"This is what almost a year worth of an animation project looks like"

So I sort of forgot to upload anything to YouTube for a while. And the reason for that is because of my new personal project and short film called Odyssey. And when I started this project, it just sort of consumed all my time. I got way much into it, and I saw that if I had to keep uploading videos on the side, I would never really finish this project because I kept building new ideas on top of it, and I wanted to create new scenes. And, and as someone who wants to try to up himself all the time, it just became way too big of a project. But now it's done, and I want to talk a little bit about it today. I want to talk about some of the process and show you some behind the scenes. So let's get into it.
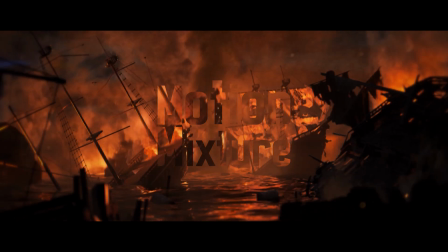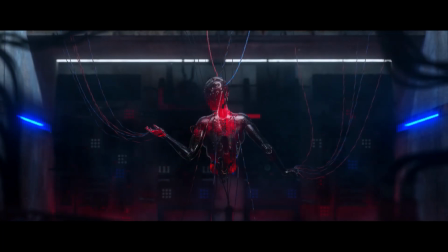So as I said, I set out to create this new passion project.
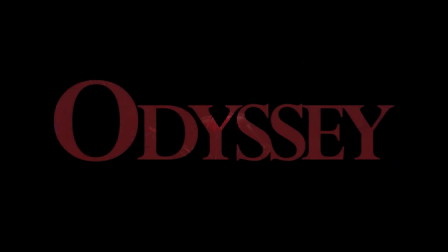What I didn't realize was that it would develop into this monster of a project and the biggest creative challenge so far in my life.
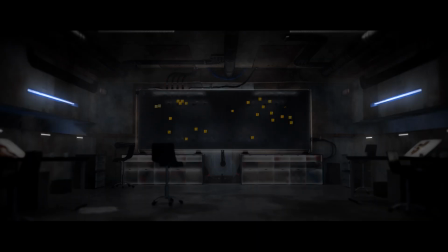My whole process for this project wasn't exactly a linear or the most approachable process, but I guess it ended up working.
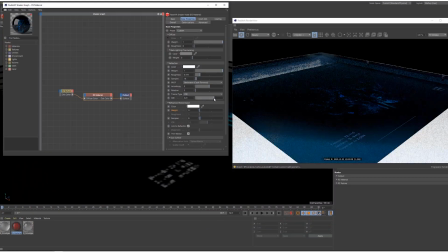And I think in the beginning when I started the project, I knew that I wanted to do a lot of sort of research and development, like in the whole process.
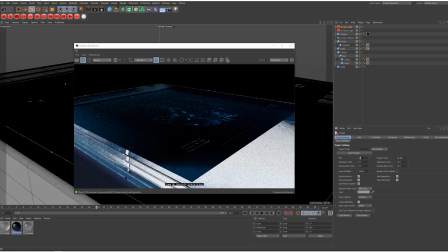I didn't just want to create the story and then have a super linear process.
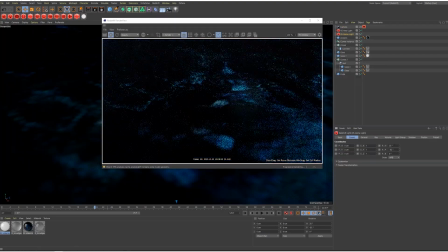I knew that I wanted to let myself play. And when I was looking through my notes here, I found that it's something I wrote.
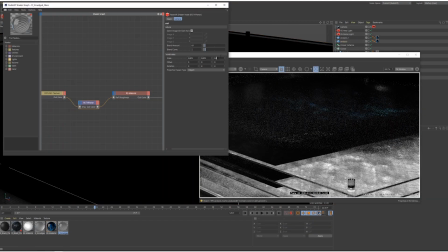I think it must have been in the beginning that I totally forgot about. So what I wrote was, think about giving myself space for exploration.
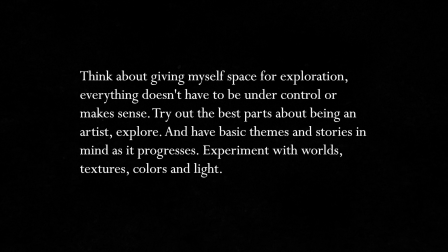Everything doesn't have to be under control or make sense. Try out the best parts about being an artist. Explore. And have basic themes and stories in mind as it progresses. Experiment with worlds, textures, colors, and light. Like, actually looking back at that note, I guess I did succeed in that way.
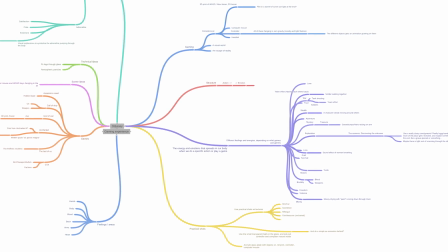So even though this wasn't like the most linear process, I did end up having a lot of fun actually creating it.
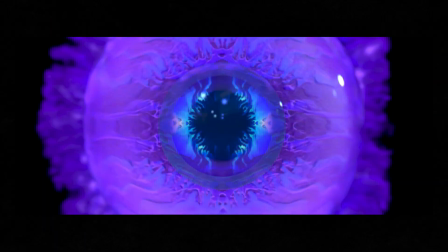So the whole creation part of it was a little bit more fun because I didn't put so many constraints on it.
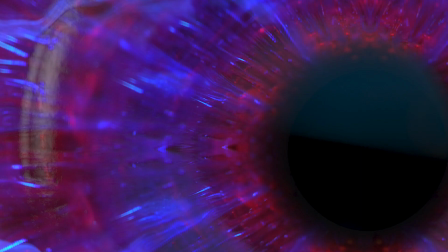I was actually just trying to let the ideas flow along the process.
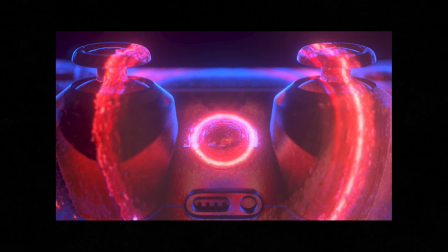So there was a lot of changes on the go. As I said, it ended up making the process a little bit more fun and a little bit more loose.
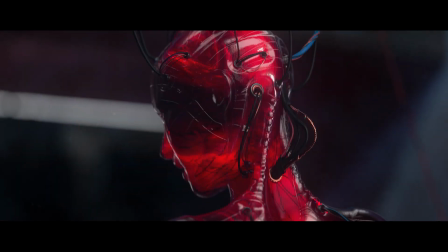And I learned so much from actually just exploring and not putting so many constraints on.
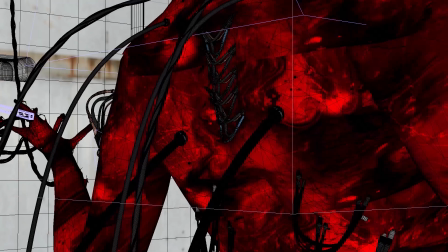So one of the things I wanted to do was try to blend practical shots with 3D.
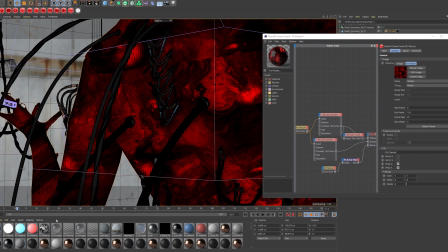So see if I could do something different, or at least use especially these paint effects,
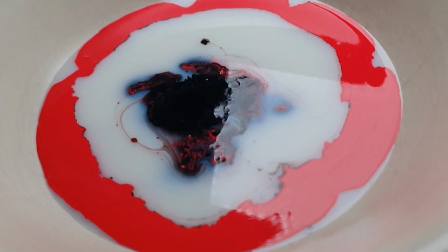because I have seen so many videos of them, and I tried to do it with like fruit coloring or food coloring,
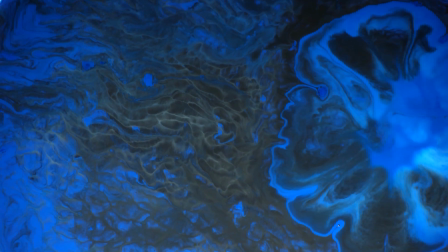and that was a lot of fun. And you get all this organic movement and so many fun colors or shapes,
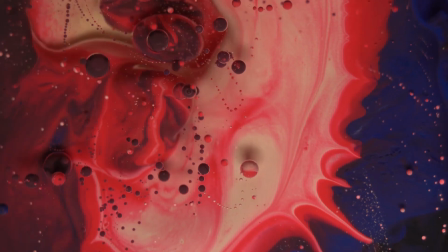and it just makes that process alone was a lot of fun.
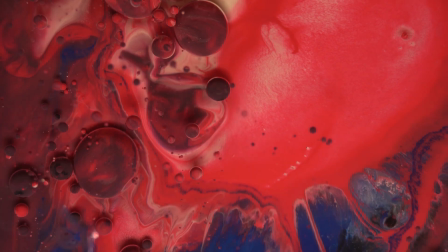But I knew I wanted to do something with that and not just like create a small test for that,
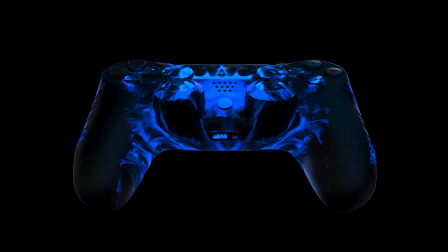but actually using it in a bigger scale for a project. So that was a little bit of actually how it started.
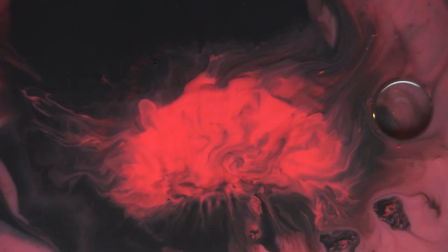It was more about the exploration of using practical shots in 3D than the actual story.
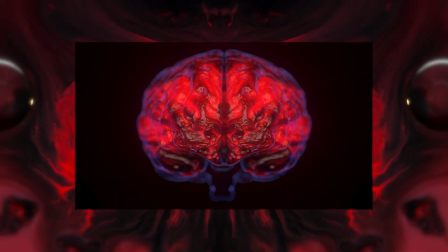So in the beginning, I actually just wanted to show the feeling of playing some of these video games.
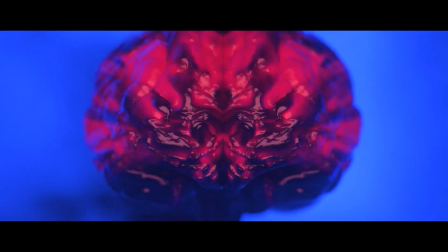So how would the brain react? And could I make up this whole visual language where one color was a special or specific emotion or something like that?
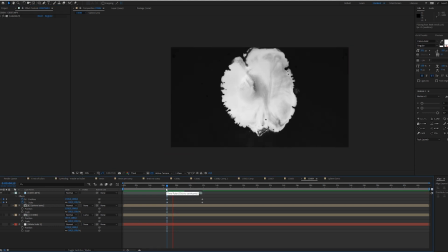So, but at some point it developed into the idea of the future archaeologist looking for answers.
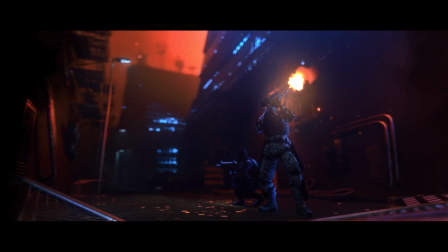And I think because I didn't stick to one idea, but I actually let the story develop naturally.
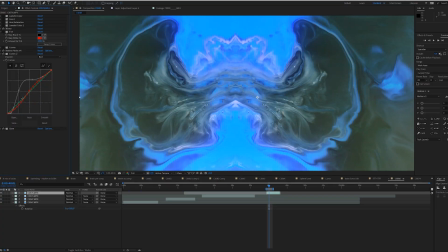And together with the actual 3D creation of the universe, things started to come together.
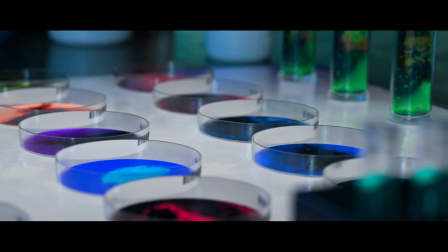And I don't think this would have happened if I just wrote the story, or created the story, and then stuck to that all the way through.
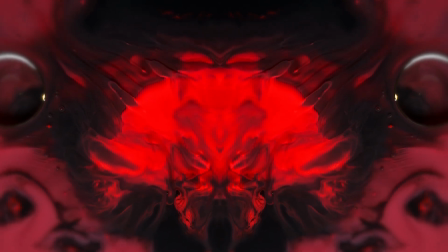So again, not being so constrained about anything in the process, actually letting it flow.
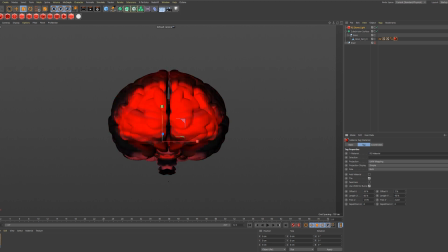It did end up taking a lot longer because of that.
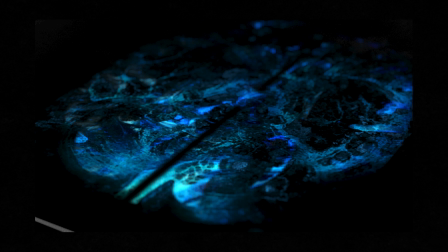There was also a tons of shots I didn't put in the film, and tons of scenes I created that was never used.